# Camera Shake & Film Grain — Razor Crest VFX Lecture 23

Welcome back to the Razorcrest series. In this video we're going to go over how to create some camera shake. I'm going to be showing you a technique that is completely manual but gives you a fair amount of control. There are plugins that do this but I want to show you a completely free and custom way to do it.
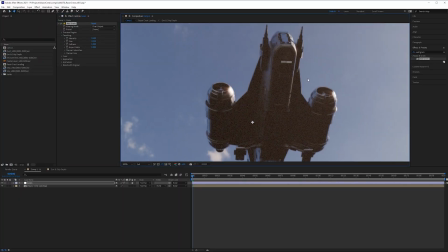We're also going to be going how to add film grain. Any type of camera is going to have a little bit of grain and remember that the whole point of visual effects is to match what a camera sees. I'm going to be showing you how to add that appropriately to your shot so it doesn't look as CG. All right, that's interesting. Let's get started.
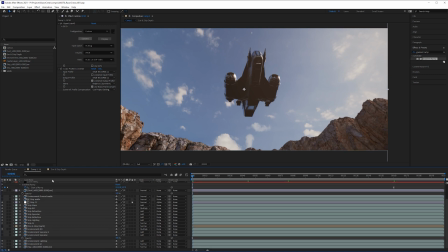This next part is going to involve pre-composing all of these layers so then we could add a little bit of camera shake and add our grain.
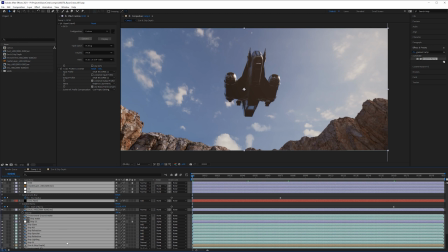Let's do that next. We'll select everything in here or you can either shift select all your layers or click ctrl a and that will make sure everything is selected too. Then ctrl shift c and then we're just going to call this razor crest landing or you could call it shot or you could call it
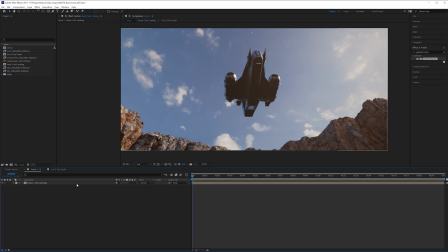shot without shake or whatever something like that or you could leave it pretty comp and then inside this pre-comp this is going to allow us to do
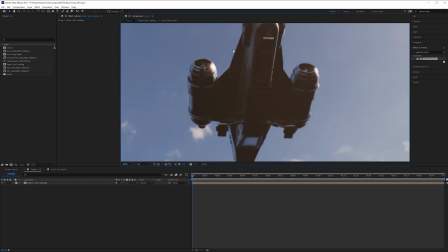some camera shake but then we can also do things like grain now you might think why would i want grain on an image but if you zoom in on the ship here it
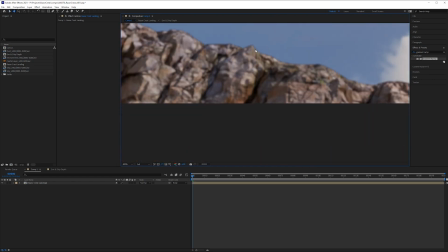looks very very smooth even the sky looks very very clean none of the shadows have any amount of grain on
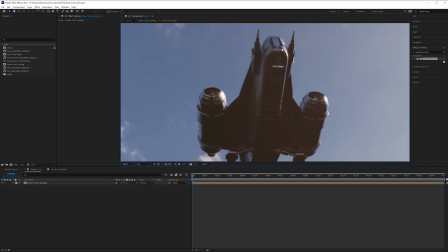them and it just looks a little fake so even the best quality cameras still have a tiny amount of grain it was a good idea to add grain to your ship now the reason why we want grain outside of our main comp is because we're going to be doing camera shake so the
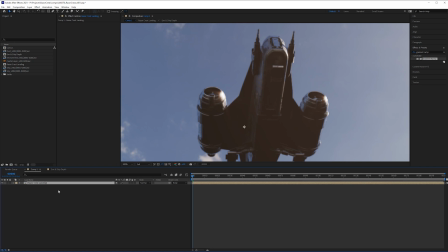camera's moving around that's going to cause all of our grain to blur but we don't want that to blur because when the camera is shaking there's still going to be grain on the sensor of the camera and you could have a really quick moving shot but there's still going to be grain on
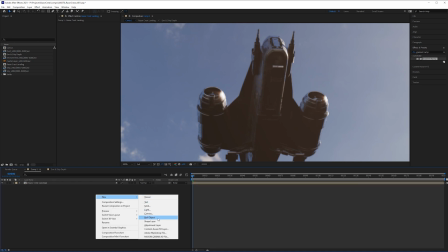there so we're going to grab an adjustment layer we're going to call this grain
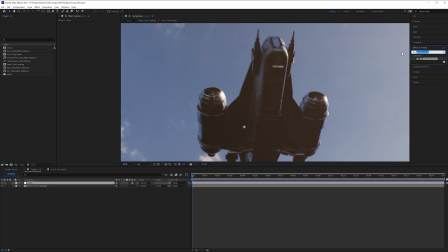then we're going to grab the add grain effect the
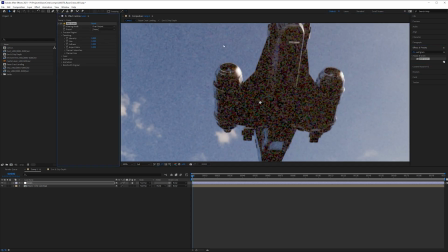first thing that we need to do is change our viewing mode to final output. And then right here you can see that this looks absolutely horrendous.
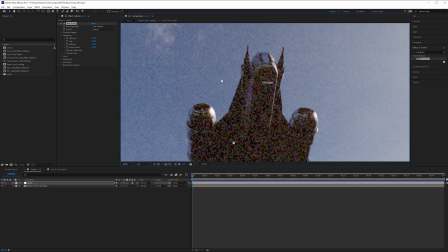Don't turn anything in like this. That would be that would have completely ruined the overall image. Instead what we're going to do is we're going to lower the size and play around with some of the other intensity settings.
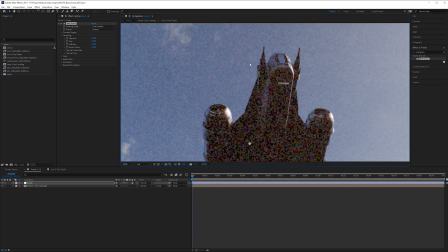But then more importantly we're going to be able to tell After Effects where we want the grain. Because on a real life plate darker areas or just shadowed areas are far more susceptible to grain than bright areas
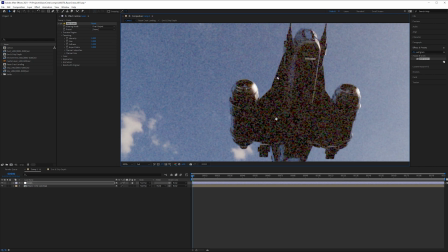are so in areas where it's really dark we want more grain in areas where it's bright we want less grain the first thing is though we want to drop down the intensity quite
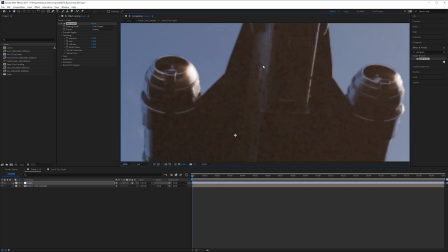a bit you can start with like 0.1 and the intensity is far less now but the size
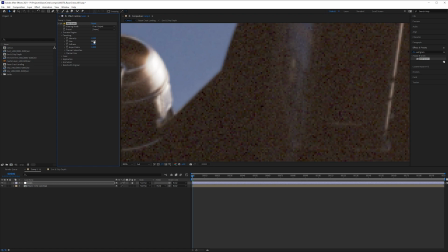is still like way too way too much so we could do something like 0.25 and when you do 0.25
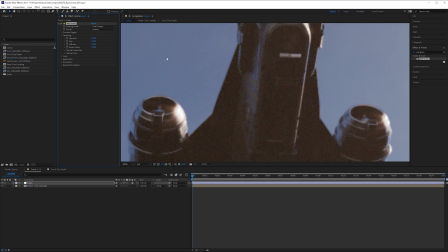it is going to look a little bit stronger so then on the on the intensity we could do something like 0.05 and that looks quite a bit better.
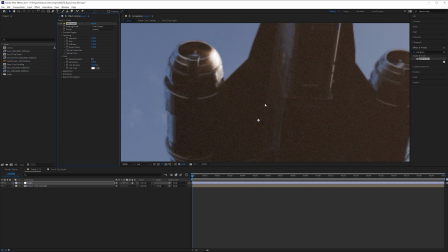Next for the color I don't really want it to be so colored so if you zoom in here we can still see there's quite a bit of color there.
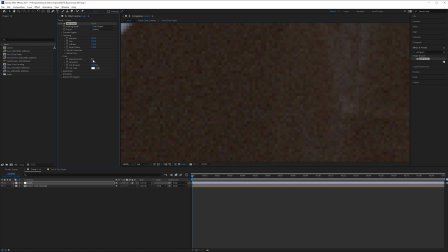You can say monochromatic and it gets rid of all the color but in real grain there is going to be a slight difference in color but instead let's just drop this down to like 0.5. You can see there's a tiny amount of color but that's pretty subtle. Then for the application this is where we're going to be able to say where we want the shading.
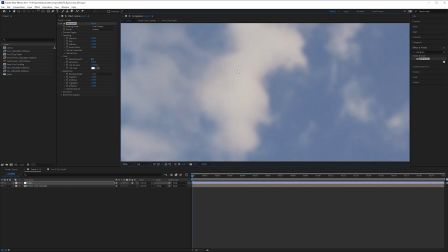So on shadows we'll leave that but then for things like the clouds in the sky we don't want this much grain.
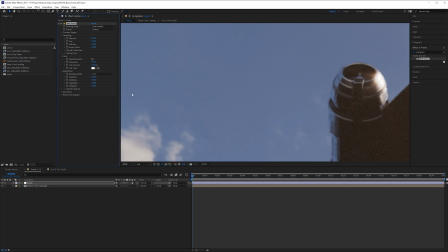So on the midtones we could do something like 0.5. You notice the sky loses a little bit of that grain.